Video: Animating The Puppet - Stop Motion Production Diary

it's like when it's moving I mean put the music with it and you got the sound effects it's just like you sort of made it real or something it's it's it's wild you know I mean it's one cool thing about animation that I don't really feel when I'm even doing comics and stuff
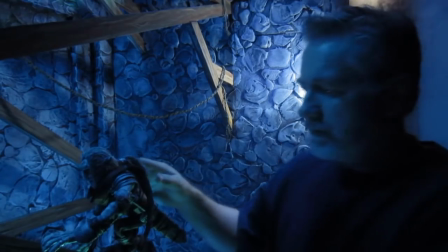(7:09)
like that so he's kind of
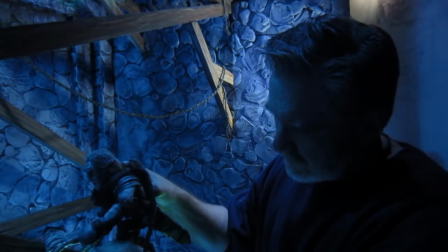(7:11)
sliding back at this point he's just kind of crunching down in there see then I can check my shot
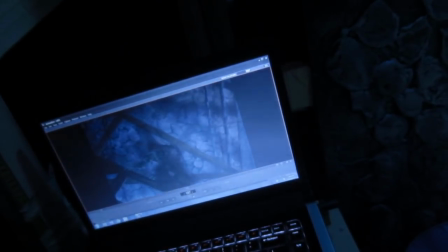(7:18)
like right here and you see I got the
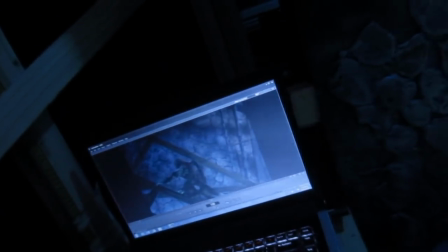(7:23)
camera in front of there that's what that thing that pops in is that's actually the camera just see what
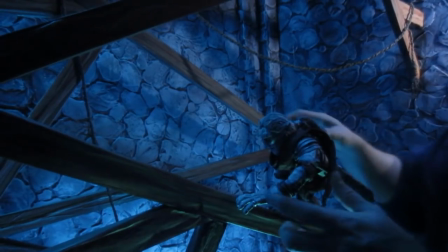(7:28)
I mean right between those two shots is what I just did all right so I just took that shot now and I just wanted to not really move at all I just wanted it almost to be a stop kind of a thing like scarf kind of straightens out because what happened was he
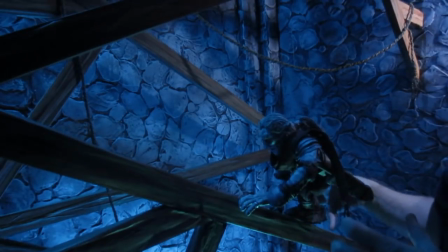(7:44)
slid down and now he's like stopping right there so I kind of want a second of sort of non movement and he kind of starts to go back up
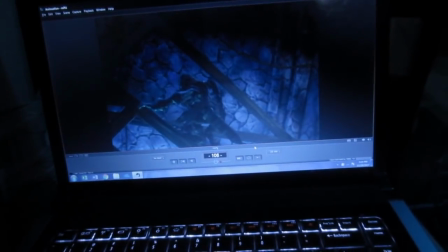(7:54)
see this is the frame I'm shooting right here not much happens except for his
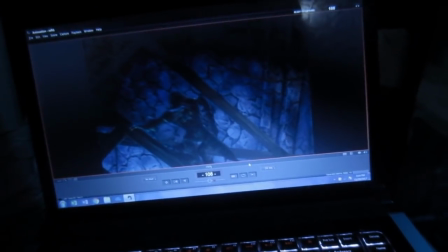(7:59)
arm a little bit and then his scarf kind of
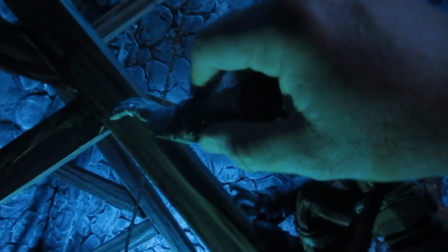(8:04)
drops down a little bit. I'm going to bring his arm up just a smidge, kind of put it back where it was.
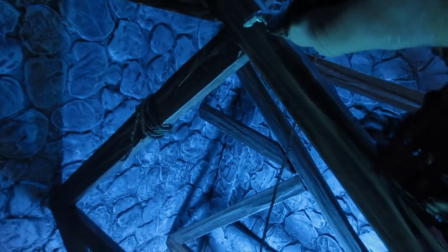(8:14)
He's kind of gripping.
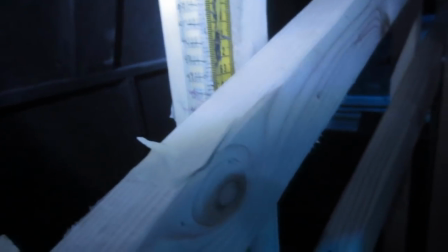(8:20)
That looks pretty good. The second thing I do on each shot is I'm slowly moving the camera up this line
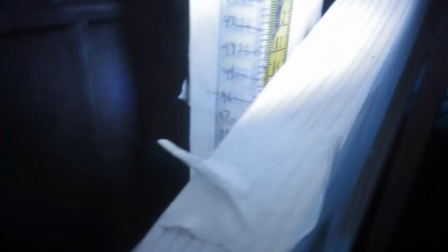(8:30)
and each time I move it I you can see I kind of make a mark just in case it would fall back down or to push it down I know where it's at I draw a little
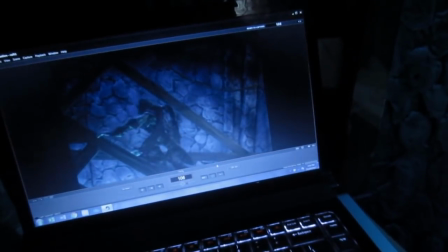(8:40)
mark and push the camera up a little bit here it is right at the end as you can see that move that camera move like right there's
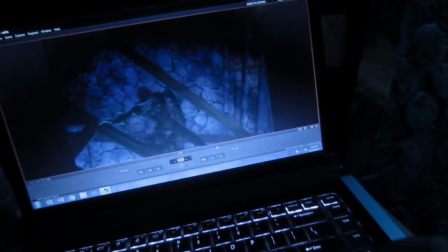(8:48)
the camera if you can just barely see it it's barely raising if you kind of run the whole thing you can see it moving up. It's just like really slight at this point. Then I kind of lean back and reach over there very carefully and hit the enter.
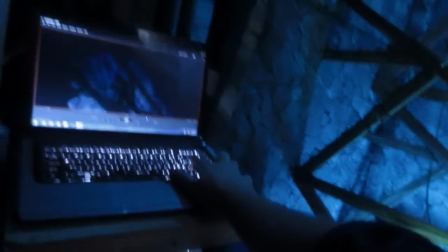Then Dragon makes that camera sound and then also my camera makes the sound. And then I move to the next shot.
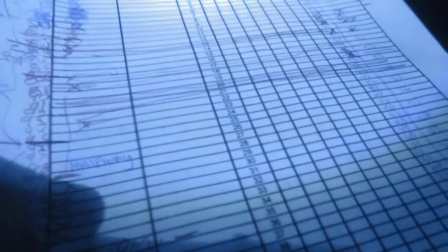(9:15)
Also while I'm doing this whole thing I'm actually marking marking my X sheets as you can see.
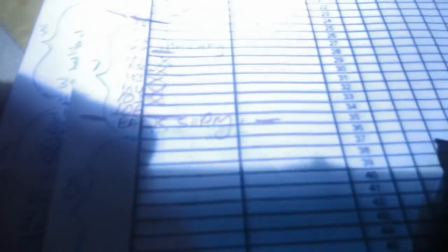(9:21)
As I go down I write the frame number and then I mark the action which is over here.
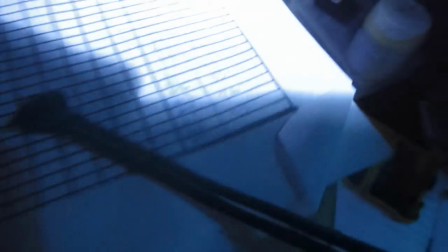(9:27)
and the the camera move which is kind of over here and looks kind of blown out but and each time I do an action like he's going to do like another he's going to kind of start to step back up and try to get up and he might slide one more time I'm not sure and each time he like steps up I just start to think how long does that take so like a step so it's not quite a second and I just kind of count it like 1,000 I could have like a stopwatch that'd be a better way to do But um that kind of makes me think about how many moves should be in that step and over here
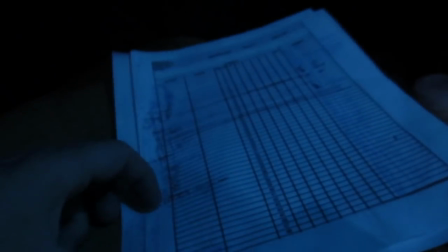(10:01)
on the x-sheet You can see because I have the seconds like his next step should come to about here
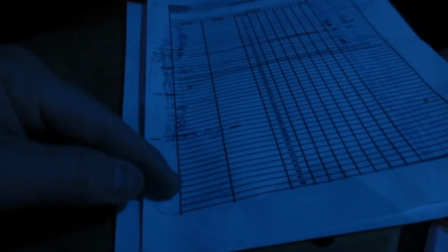(10:09)
Which is about like eight frames down?
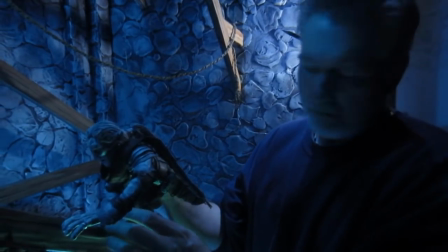(10:12)
And that's sort of how I'm trying to keep my timing so the next move is He's gonna start going back up, so I'm just gonna push
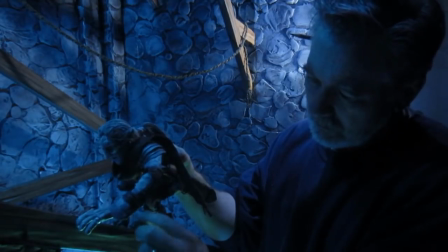(10:21)
from right here and actually hold his foot down because I want him to kind of use his muscles like as if he was really going forward.
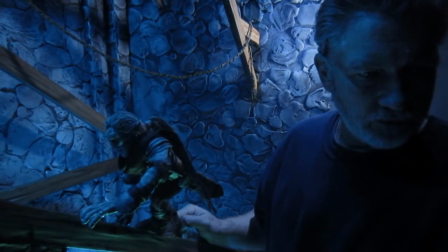(10:33)
Alright, so I'm going to check the frame grabber and that works pretty good.
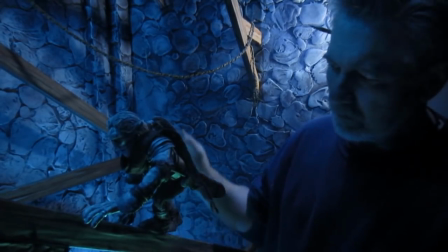(10:40)
He moves a little bit forward but he kind of came up a little bit when I pushed him so I'm actually going to lower him
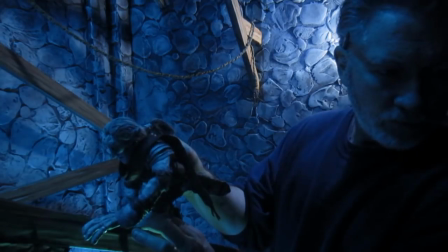(10:47)
because I want him to be kind of more of a forward push kind of a thing like that